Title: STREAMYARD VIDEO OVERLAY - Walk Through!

Hey everyone, how you doing? Welcome to another episode of McCraw Media TV Live. I hope you can hear me okay today because I'm using different technology in my sort of configuration and setup. As you can see, I'm not wearing my headphones anymore or my little mic. So hopefully this goes okay. But in today's video, I wanted to talk to you all about StreamYard's ability to have a video overlay. And I'm going to demonstrate what that is to you right now.
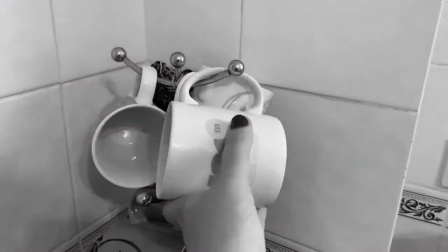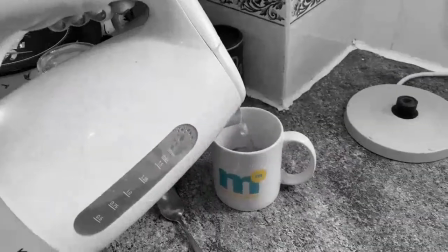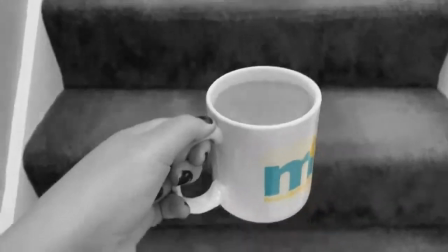Okay, so there you go. There was a quick little overlay. That was a 16-second clip that I put together yesterday because I wanted to kind of show a personal touch for my business and brand and obviously give it a little bit of a feel factor. So a bit of a vlogging feel, I suppose, is the best way to explain that. And so that little video overlay took me about 3 to 4 hours yesterday to actually put together, and it's only 16 seconds long. But I thought it might be quite interesting for you guys, especially if this isn't your world and creative technologies isn't something that you normally get involved in, to actually kind of see behind the scenes as to what is involved with like making a little video overlay, so that when you go and ask somebody out on the internet like Upwork or Fiverr to commission an overlay that's personal to your business or brand, just so that you can use it in a similar sense to what I've done now, whether that's a pre-recorded video as an intro or an outro, you've got a little bit more understanding as to what is going on behind the scenes.
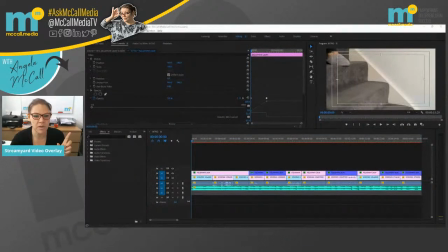(1:51)
So I'm just going to share my other screen with you right now. So I've got a couple of screens going on. In fact, I've got a 3-screen monitor system here in my house. And what you are seeing right now is Premiere Pro on screen.
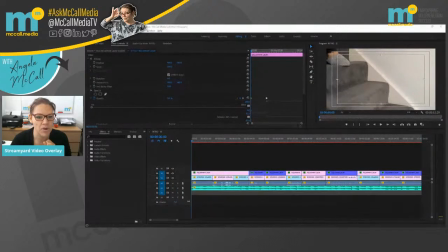(2:04)
And this here, this all these kind of fun, fancy colored boxes and this, that and the other, these are all of the different edited clips, audio files, graphics, all the bits and bobs basically that makes up that 16 second clip. And I just thought it might be quite handy for you guys to sort of realize just exactly what goes on behind the scenes.
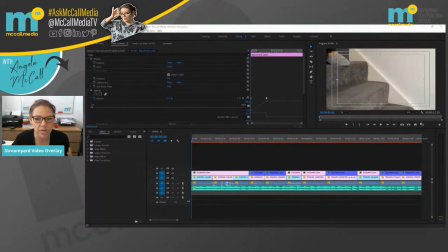(2:24)
So that's all I'm going to do today in today's video. It's not really a tutorial. It's not really a you must do this or I must do that. It's just really a kind of an eye opener to sort of show you behind the curtains, as it were, in the world of McCraw Media TV Lives.
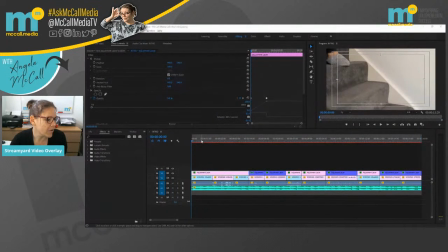(2:40)
So let's just quickly move along here. So what we've got down here, if you look, there are 4 rows. So starting from the bottom up, this, let me just click off that so I can click them one at a time. This row at the bottom here, this is the background music. This is the audio that plays throughout the entire 16 second clips.
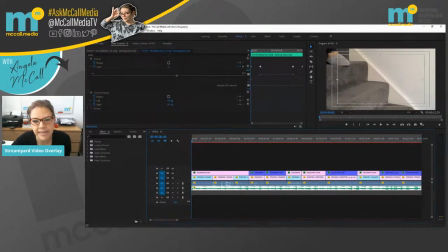(2:59)
Now, the reason I've done a 16 second intro is because most music is composed in 8 beats and bars. So it's either, you know, if you want to play some music nicely in the background to something, generally you're going to have to be working with an 8-16 count sort of turnaround, as it were.
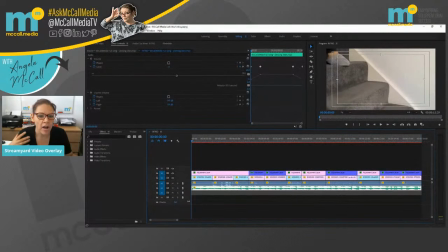(3:19)
Now, there are people that do things differently. You can make it a 5 or a, I don't know, a 13 second intro. That isn't a problem. It's just that obviously the music won't coincide necessarily with the visuals, because obviously music is generally set to the count of 8 beats.
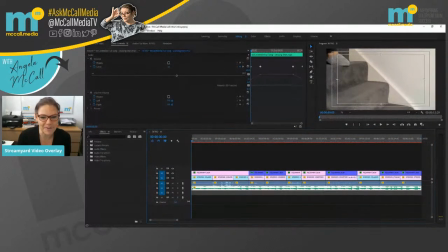(3:35)
Now, I'm not a musician. I'm not that brilliant with music, but I know enough about music to know that generally when you are designing things like intros and outros, you do need to work with sort of 8 second sort of blocks, as it were, which is why I've designed my entire intro to be a 16 second clip.
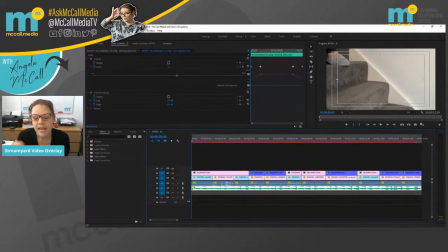(3:51)
Now, I'm going to show it to you one more time, and this time I want you to look at the colours involved in my intro so that I can explain to you about those as well. So here we go again.